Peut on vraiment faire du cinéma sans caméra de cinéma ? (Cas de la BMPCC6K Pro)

La douceur Nous avons parlé de douceur au niveau de l'éclairage,
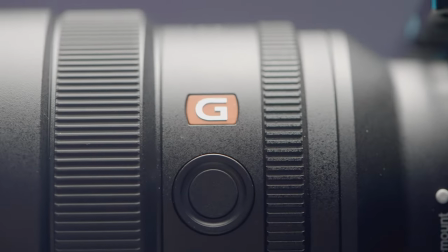251s
mais il faut savoir aussi que l'objectif de ton appareil photo doit te procurer une image douce.
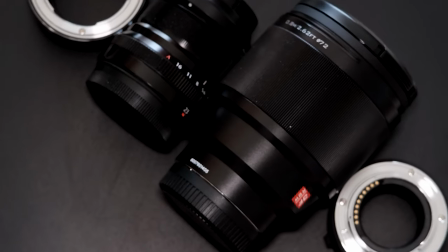258s
Malheureusement, les objectifs standards ne préoccupent pas la douceur que l'on recherche en cinéma. Au contraire, elles sont trop nettes. Alors, tu te demandes comment se fait-il qu'un objectif comme la 85 mm par exemple, qui coûte environ 2000 dollars, offre plus de netteté qu'un objectif cinéma à près de 10 000 dollars.
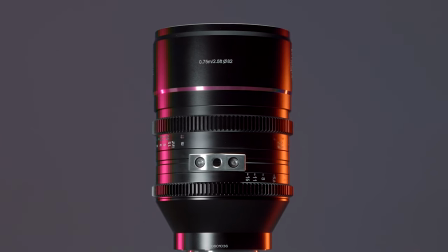280s
Il faut savoir que les objectifs cinéma sont conçus pour des besoins d'efficacité que je vais t'expliquer plus tard dans la troisième partie. Mais il faut savoir aussi que pour avoir cette douceur sans vendre son rein ou son foie, les gens ont pensé à tout.
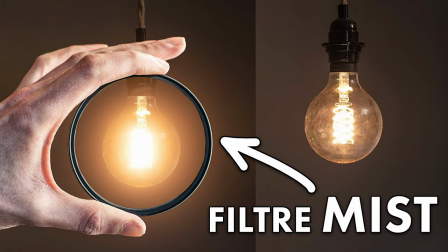296s
En effet, il existe des filtres appelés mixtes qui vont justement adoucir ton objectif standard.
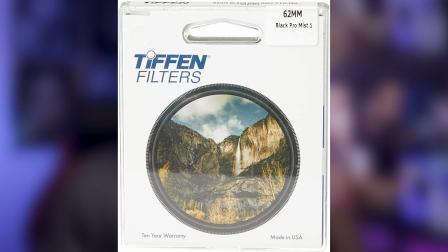303s
Moi par exemple, j'utilise la Black Pro Miss 1K pour adoucir certaines de mes vidéos. Maintenant, tu vas me demander pourquoi adoucir une image. En vidéo, quand tu adoucis ton image, tu as une peau plus belle sur les acteurs.
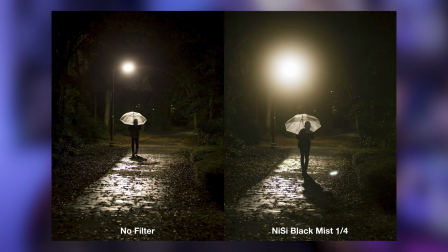318s
Tu as les backlights qui sont plus flous, ce qui rend la vidéo plus cinématique. Il y a aussi une manière de le faire en post-production si tu utilises ton téléphone portable pour filmer par exemple Ou si tu ne veux pas acheter tout simplement un filtre promise 3. La pleine ouverture Quand tu filmes avec une grande ouverture,
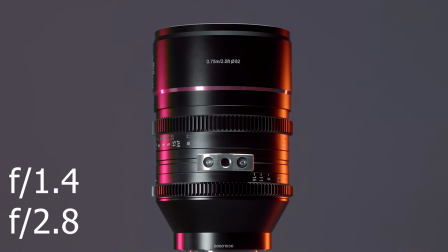338s
on parle souvent d'un petit chiffre f-stop champ 1, f.4 ou f.2.8 Tu crées une faible profondeur de champ En gros,
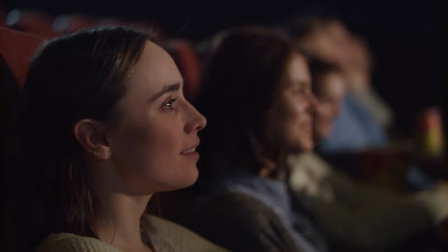347s
ça veut dire que la zone de ton image qui est nette est super fine le reste devient tout flou et doux en cinéma ça sert à deux trucs majeurs d'abord ça donne l'importance à ton sujet les spectateurs vont tout de suite regarder là où c'est net comme si c'était
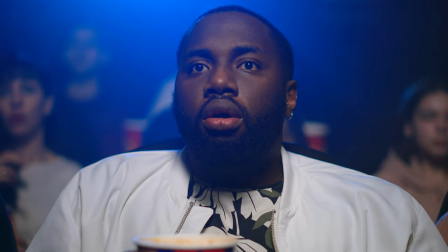364s
entouré d'une petite lumière ensuite ça isole ton acteur du reste du monde
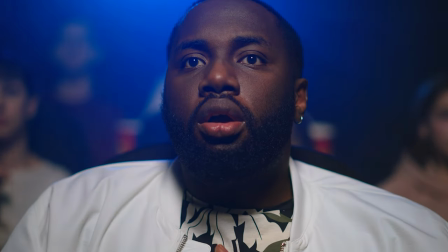369s
surtout utile dans les scènes intenses où tu veux que les gens se concentrent
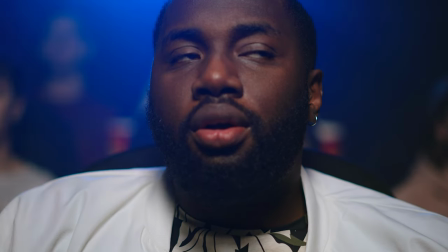374s
sur l'émotion du moment sans être distrait pas ce qui se passe derrière donc en résumé une grande ouverture c'est comme si tu créé une
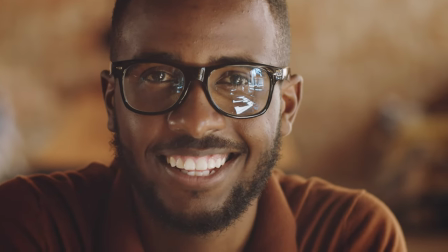385s
bulle de netteté autour de ton sujet tout en rendant le reste flou et mystérieux
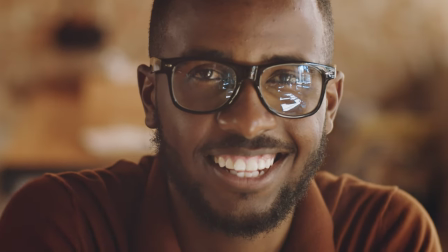390s
ça ajoute un petit quelque chose de magique qui fait que ton film ressemble à une oeuvre d'art cinématographique 4 l'étalonnage et ajout de bandes noires l'étalonnage c'est là où tu peux ajuster les couleurs les contrastes et même donner une vibe spéciale à ton film imagine que tu
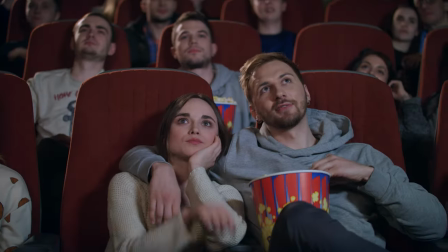411s
veux que ton film est une atmosphère chaleureuse tu peux jouer avec les
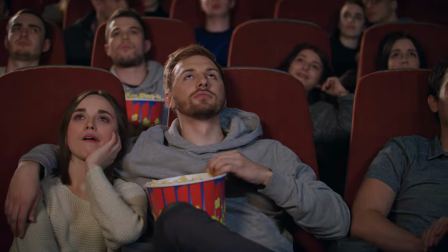416s
tons rouges et jaunes si c'est plutôt une histoire mystérieuse peut-être que
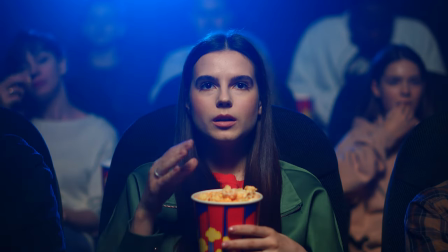421s
des temps plus froid comme le bleu et le vert seront parfaits si tu veux en savoir un peu plus sur les couleurs et leur langage regarde cette vidéo en à droite pour avoir plus de détails ensuite l'ajout de bande noire ça c'est le petit truc qui fait toute la différence
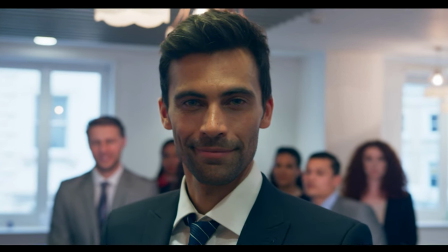441s
tu rajoutes ces bandes en haut et en bas de ton écran et tout d'un
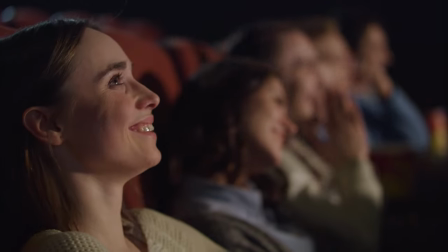446s
coup ton film à un look cinématique instantané c'est comme si tu donnais à ton public une vision plus large et immersive cependant il faut faire attention à la manière dont tu le fait si c'est un sujet qui t'intéresse dis lui en commentaire je fonctionne sur une demande mais pour faire
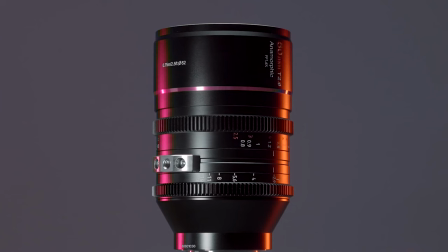464s
simple il faut savoir qu'à la base il y a des types d'objectifs cinéma les anamorphiques par exemple qui propose cette bande noire là mais nous avons trouvé un moyen de le faire en pause prod cas c'est pas donné à tout le monde d'avoir un gros budget pour se prendre